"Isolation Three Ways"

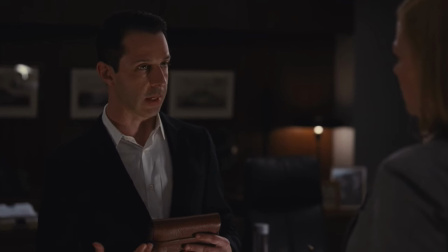(33:02) If dad didn't need me right now, I
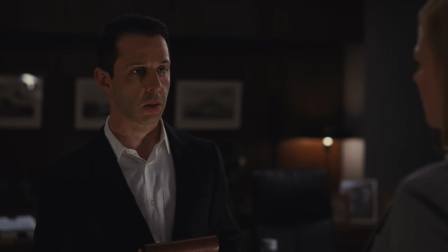(33:08) don't exactly know what I would be for.
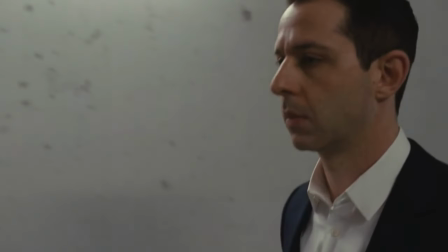(33:14)
And so in this episode, we watch Kendall grapple with the clarity of his outlook and how bad that outlook is.
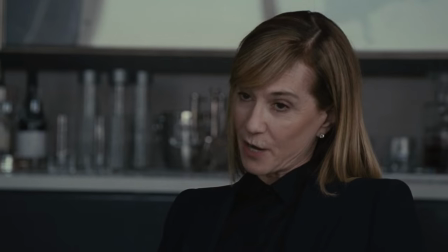(33:21)
Every character in this show lusts for power, money, and dominance so much that they trap themselves,
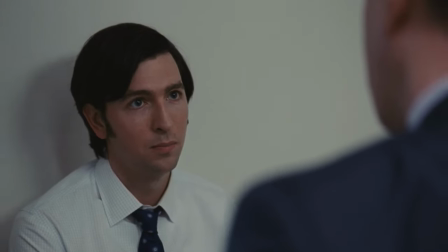(33:27)
either knowing or unknowing the gravity of the situation, trapping themselves and others because they can, and they think that means they should.
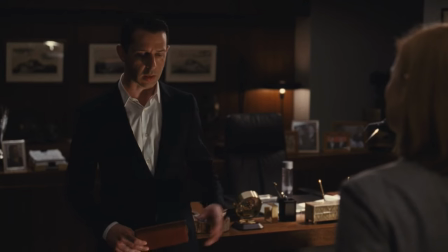(33:35)
I find this conversation at the end with Shiv so sobering, when she can't even accept his hug without asking the angle.
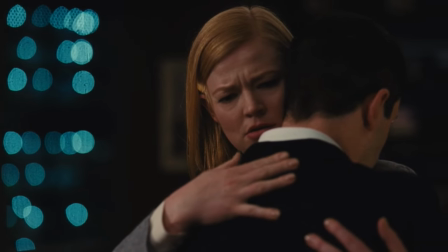(33:42)
And Kendall's honesty here, the realizations and the comedown, the dim afterglow, it's greed.
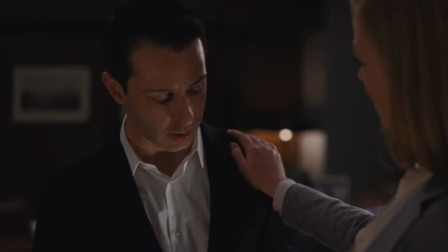(33:50)
Greed traps, greed isolates, and power leaves you alone at the top, just as unsafe as the rest of us.
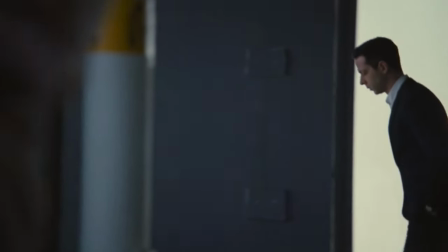(33:57)
And of course, this has all been leading up to the perfect visual metaphor to consolidate everything I've said instantly.
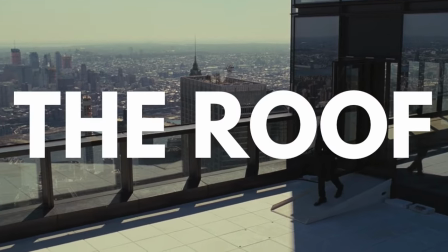(34:04)
The roof.
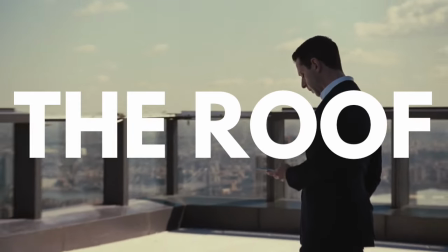(34:06)
Because of the incident with the waiter, it's implied Logan had these large plexiglass walls put up on the roof, so Kendall can't jump off.
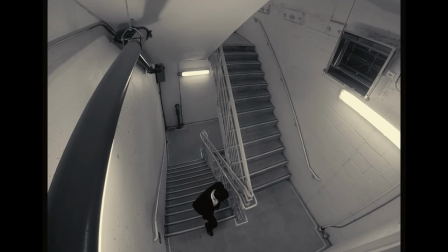(34:14)
We see Kendall go up to the roof a total of three times throughout the episode, his first and last trips opening and concluding it.
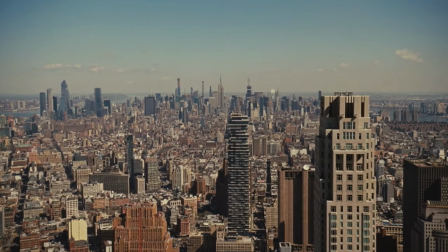(34:21)
Of course, Baby Girl is serving super rich kids realness, but I genuinely feel like this one two three transformative visual metaphor is at the heart of
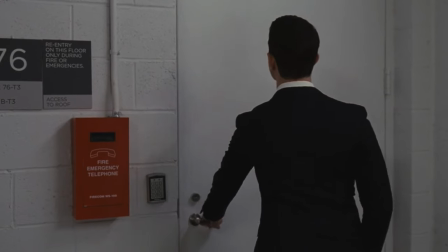(34:30)
kendall's characterization when we first see him go up to the roof traveling through
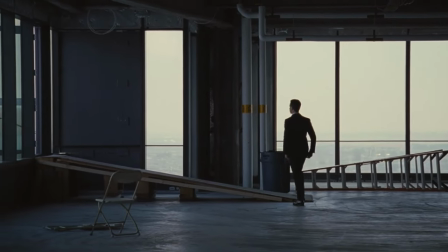(34:35)
construction to get to it i feel two ways one he's at his most
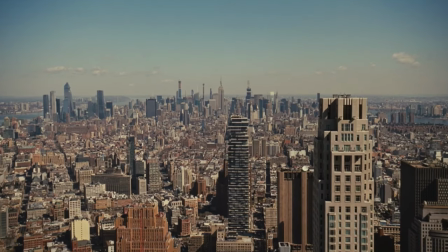(34:39)
powerful chill a place where he can go to be himself and think see the world from the view he deserves and get away from it all
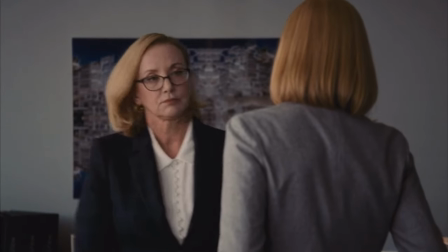(34:47)
or two a toddler stuck in a playpen especially when contrasting his image with the way jerry and ship are talking about him i also think he sees
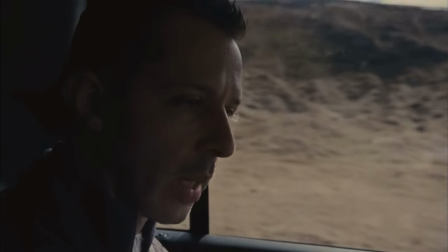(34:56)
the roof as the only place to not be his father's servant my dad wants me to do it i'll do it although these protective
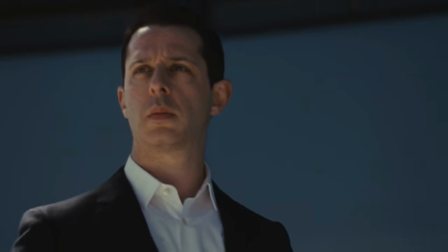(35:04)
barriers have stopped him from fully having the choice to get his way if he saw fit the second time we see kendall on the roof the walls feel like
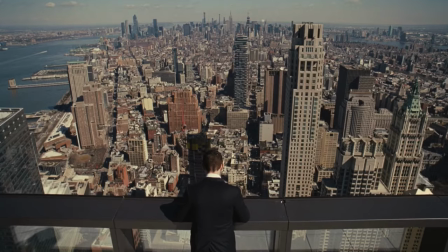(35:11)
a protective barrier between him and the violent unruly middle and lower class supposedly wreaking havoc on the building but But also,
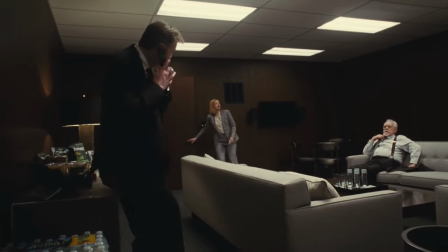(35:20)
in this moment, he's isolated from his family, tucked away in the safest safe room.
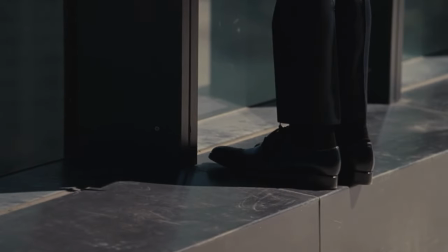(35:25)
He's curious the way he looks down, both at the world and at his own suicidality.
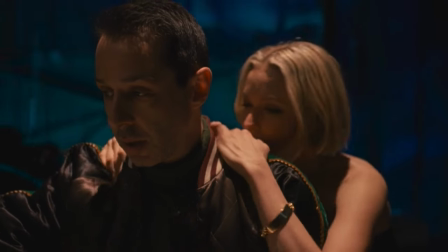(35:31)
He's like an experiment in a little glass box. Give someone everything they need and nothing they want.
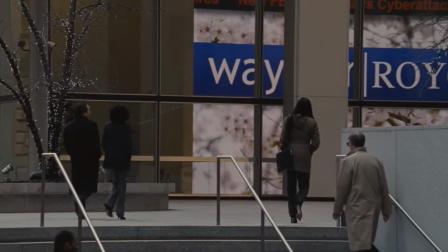(35:37)
What happens? And when we see him go up last, the camera pans up the Waystar building,
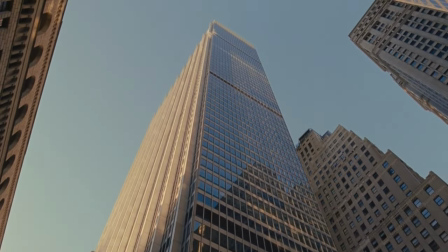(35:43)
this immense fortress of deceit and lies. and now Kendall is framed at his smallest against the wall and from the
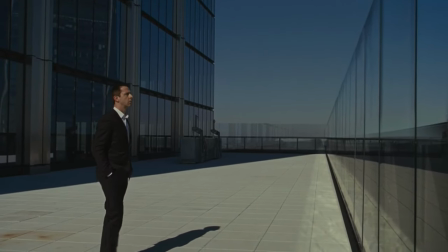(35:51)
opposite angles as before he's a prisoner he's trapped in this building this job this family his addictions his
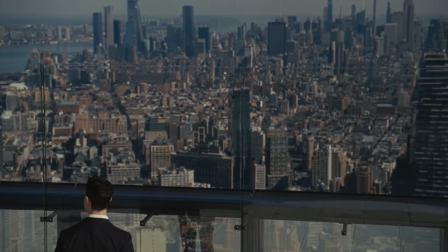(35:59)
depression and the more power he gets the more isolated he feels not only from the world but from himself
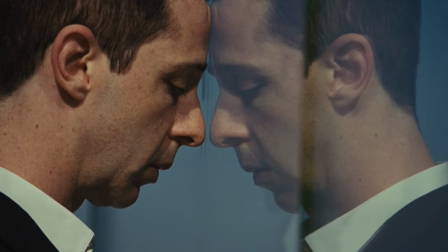(36:06)
as seen in his reflection being shown now on the glass where it wasn't as evident before and now when he looks down over the ledge,
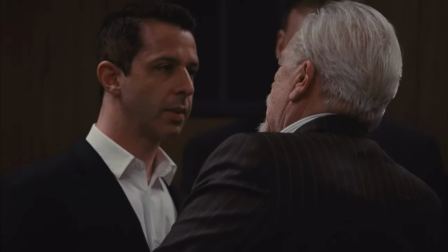(36:13)
he's not curious. He's just suicidal. It's interesting then to me that the supposed attack against the building itself was a suicide.
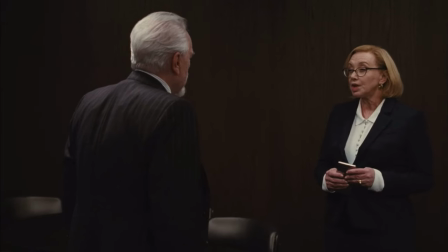(36:22)
A nod to how Kendall feels. What he wishes he could do. What he is doing by succumbing to the force of his father.
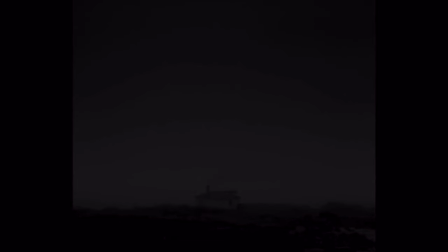(36:30)
Visually, all three works use wide shots to their advantage, both to frame their characters as small and vulnerable,
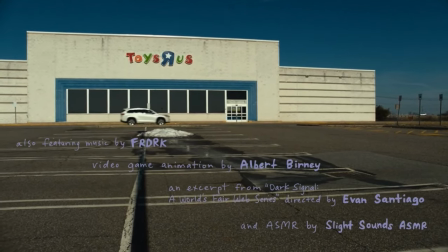(36:38)
or to show desolation and lack of humanity.
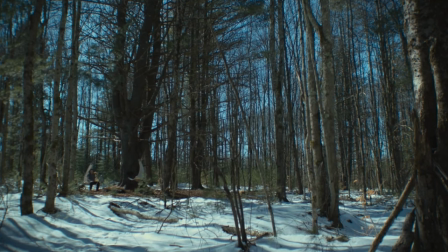(36:41)
We see Casey speak intimately about her life from far away visually, a signifier she's dissociative of herself.
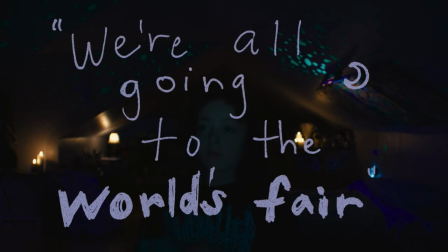(36:48)
And in both the lighthouse and World's Fair, our protagonists are mostly alone.
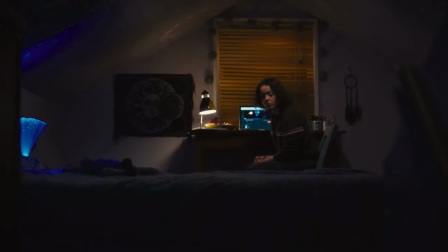(36:53)
Our Thomases pass by the two previous wikis, and Casey is seen interacting with the voice of her dad every once in a while, but that's it. Even still, isolation is never seen as a truly bad thing, and our protagonists will momentarily relish in it or use it to their advantage.